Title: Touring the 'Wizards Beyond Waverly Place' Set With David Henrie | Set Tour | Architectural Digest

I'm a big fan of live greens, having trees. We have an amazing greensman.
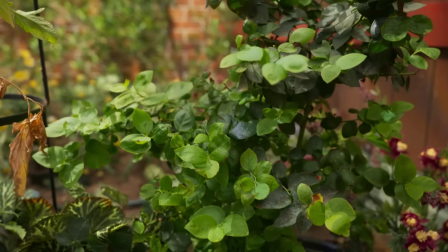8:20 We love Pete. He brings in all the trees and all the plants. We have a great little planter there that we kind of change out which plants are in there.
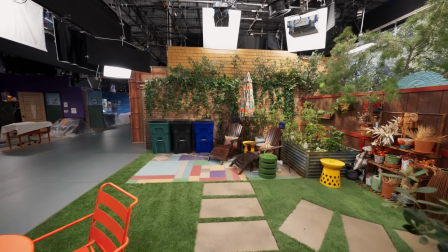8:28 We really just try to bring real nature into the stage so that it really does feel like you're outside even though you're not.
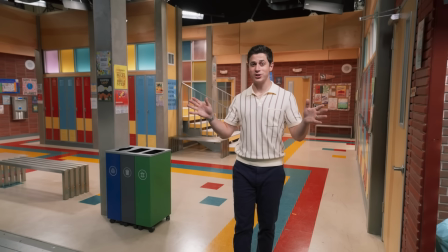8:40 Welcome to school, where Justin Russo is principal.
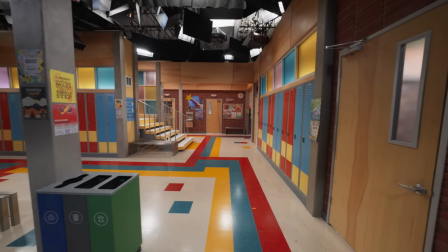8:43 We wanted to create something colorful, something that felt youthful, that felt maybe real and relatable, but something fun and inviting to the eye.
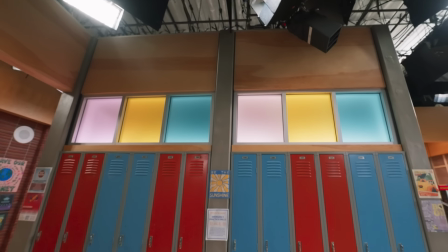8:52 When I first walked on set, and it was like day one for me, I remember I go, oh yeah, where's my locker?
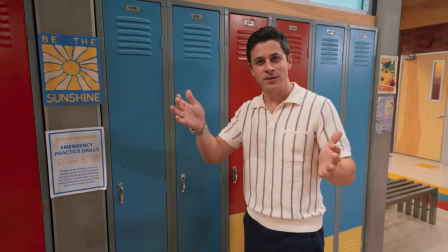8:57 And then I went, wait a minute, I'm the principal. I'm old, 35 years old.
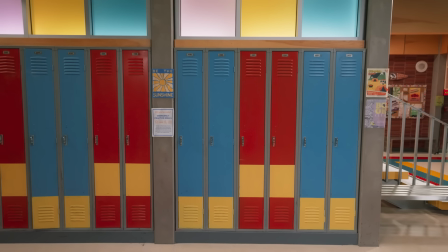9:03 I don't have a locker, I have an office. I bet if I open one of these lockers, there'll be something in it.
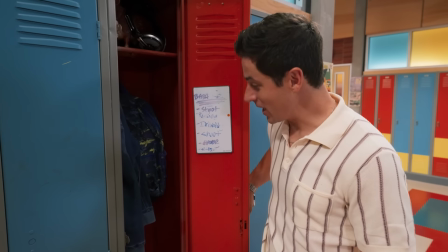9:08 I don't know, but I'm gonna go for it. Ah, they're good.
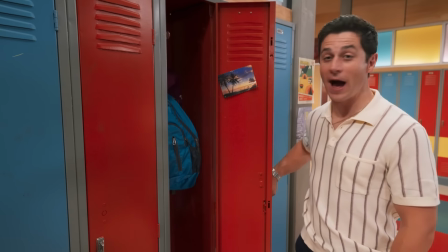9:14 Let's see another one. Wow, they are really good. They are really good.
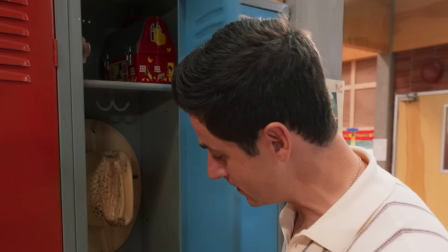9:19 They don't miss a beat. Now there's no way they did absolutely all of them. Let's see. They did them all.
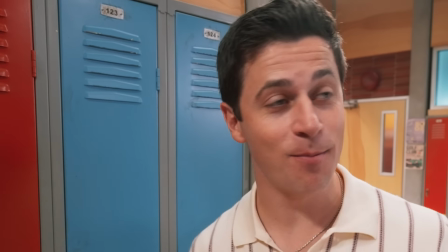9:26 They did them all.
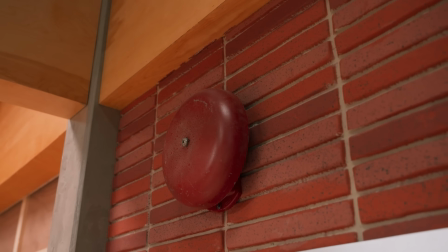9:30 The goal for me with the school's layout was basically give them ins and outs.
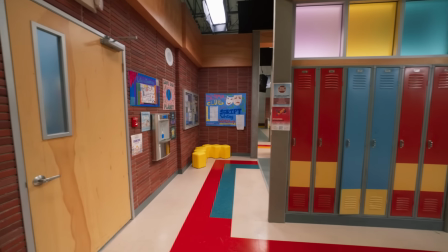9:36 I've worked with these executive producers before. They have crazy imaginations and they love for a lot of shenanigans to happen in the school hallway.
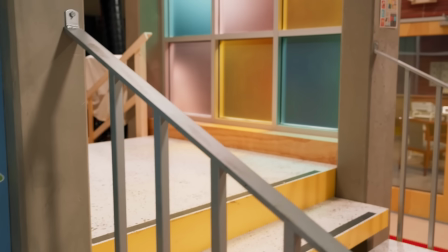9:44 So just making sure they had a lot of places for people to go.
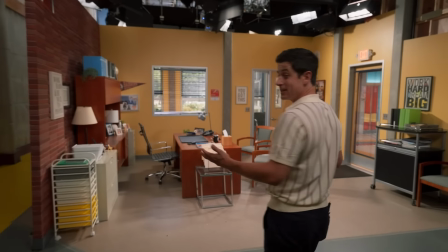9:51 So this is the principal's office,
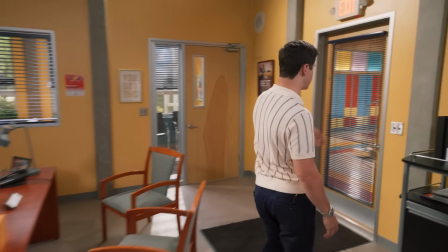9:53 and it has an actual door that leads into the school to connect those dots. And then you come on in and you are at the principal's office.
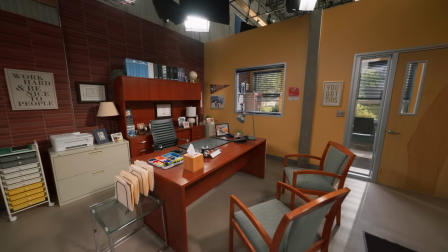10:01 This is Justin's office. This is a big deal right here.
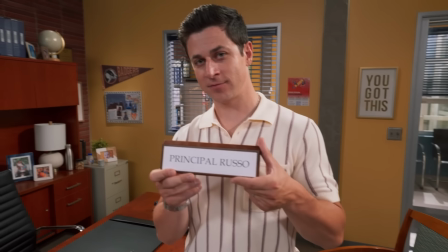10:05 It's all this. This is what it's all about. Principal Russo. That's what it's all about.
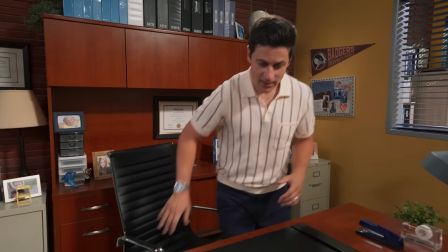10:10 That's what Justin's been gunning for his whole life. Oh, wow.
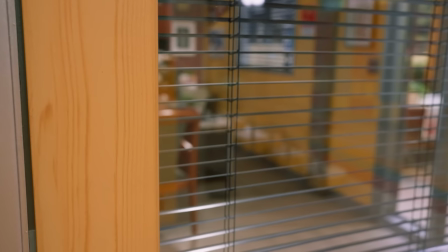10:16 Did you feel the power dynamics just changed? The second I sat down, everything changed. In his room, he has some pictures that are important to him.
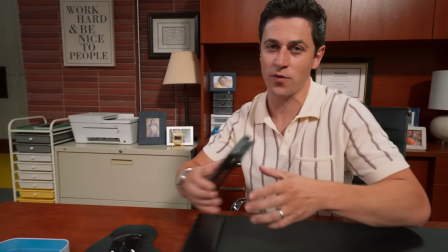10:23 Then, of course, Justin doesn't use his phone for a calculator. He has a calculator.
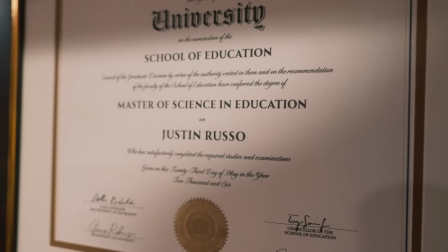10:27 Very, very important. He also went to university. Don't ask which or what, but he went to university.
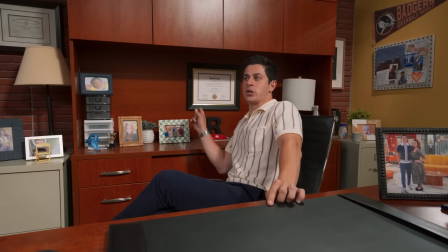10:34 That one, the university. It's on the wall. Something cool about sitcom sets is they're very modular.
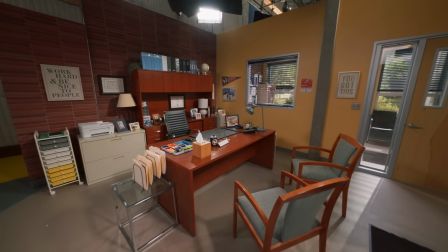10:41 You can like erase and start all over very quickly. So this space is very often used for a classroom.
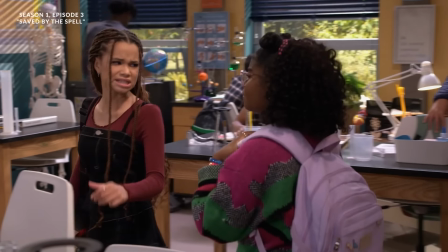10:47 So they'll take everything out very quickly. They'll bring in classroom stuff. They'll put up a couple boards to hide windows or doors.
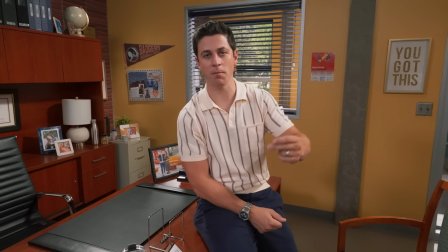10:54 And it turns into a whole nother classroom in a matter of hours. Boom.
I know I said gargoyle, I meant cat.
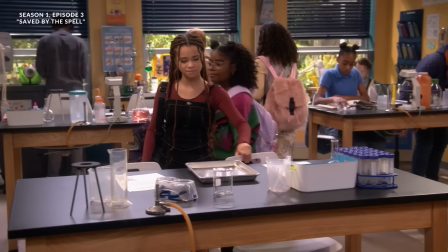11:00 I sometimes get those words confused. Me too. Really?
Now.
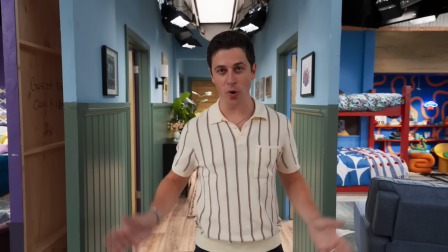11:09 We're in the hallway going into our kids' bedroom. So you go up the stairs in the family room and you come here into the bedrooms.
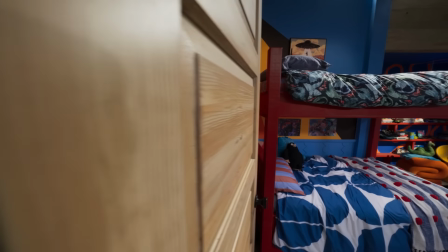11:15 We'll start with my son's bedrooms. So we got Roman and Milo's beds.
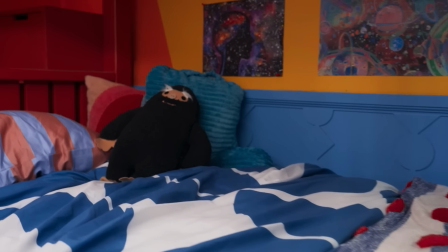11:21 We wanted to figure out a way to make it feel like both the boys' personalities all at once.
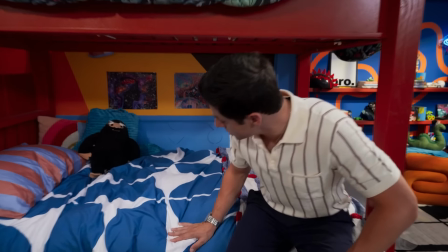11:25 Roman's bed, he has his own, unique set of patterns here.
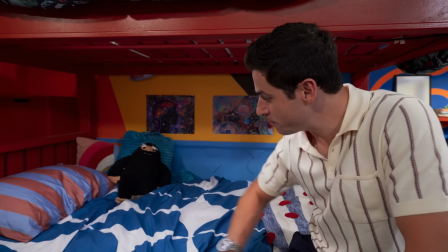11:30 Shape language is something that I love. And he's very circular, very separate patterns.
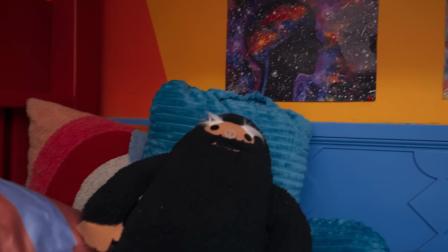11:37 And then you have what he would wonder about, which is like, the sky and the stars and the human brain.
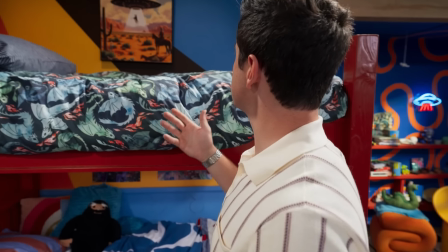11:43 And then you go up to Max. And Max is a little more adventurous, a little more crazy.
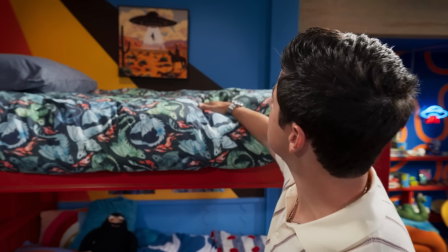11:48 And he's got his monster bed with dragons on it. And obviously that looks like cowboys and aliens, and they're taking a cow.
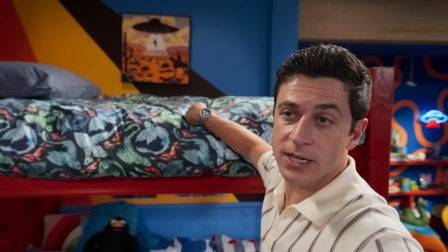11:55 So that's what Max thinks about.
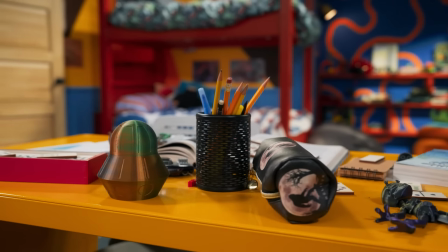11:58 So they will put things right up to the edge of the set, so that way the cameras have easy access moving around them, and they have a nice foreground element.
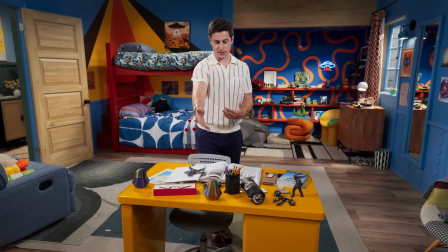12:05 So like even where the camera is right now, I'm not sure how wide you are, but this desk probably feels very much a part of the room, right?
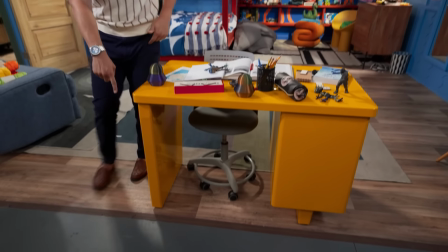12:12 But if you tilt down, you can see it's like right on the edge of the set. TV magic.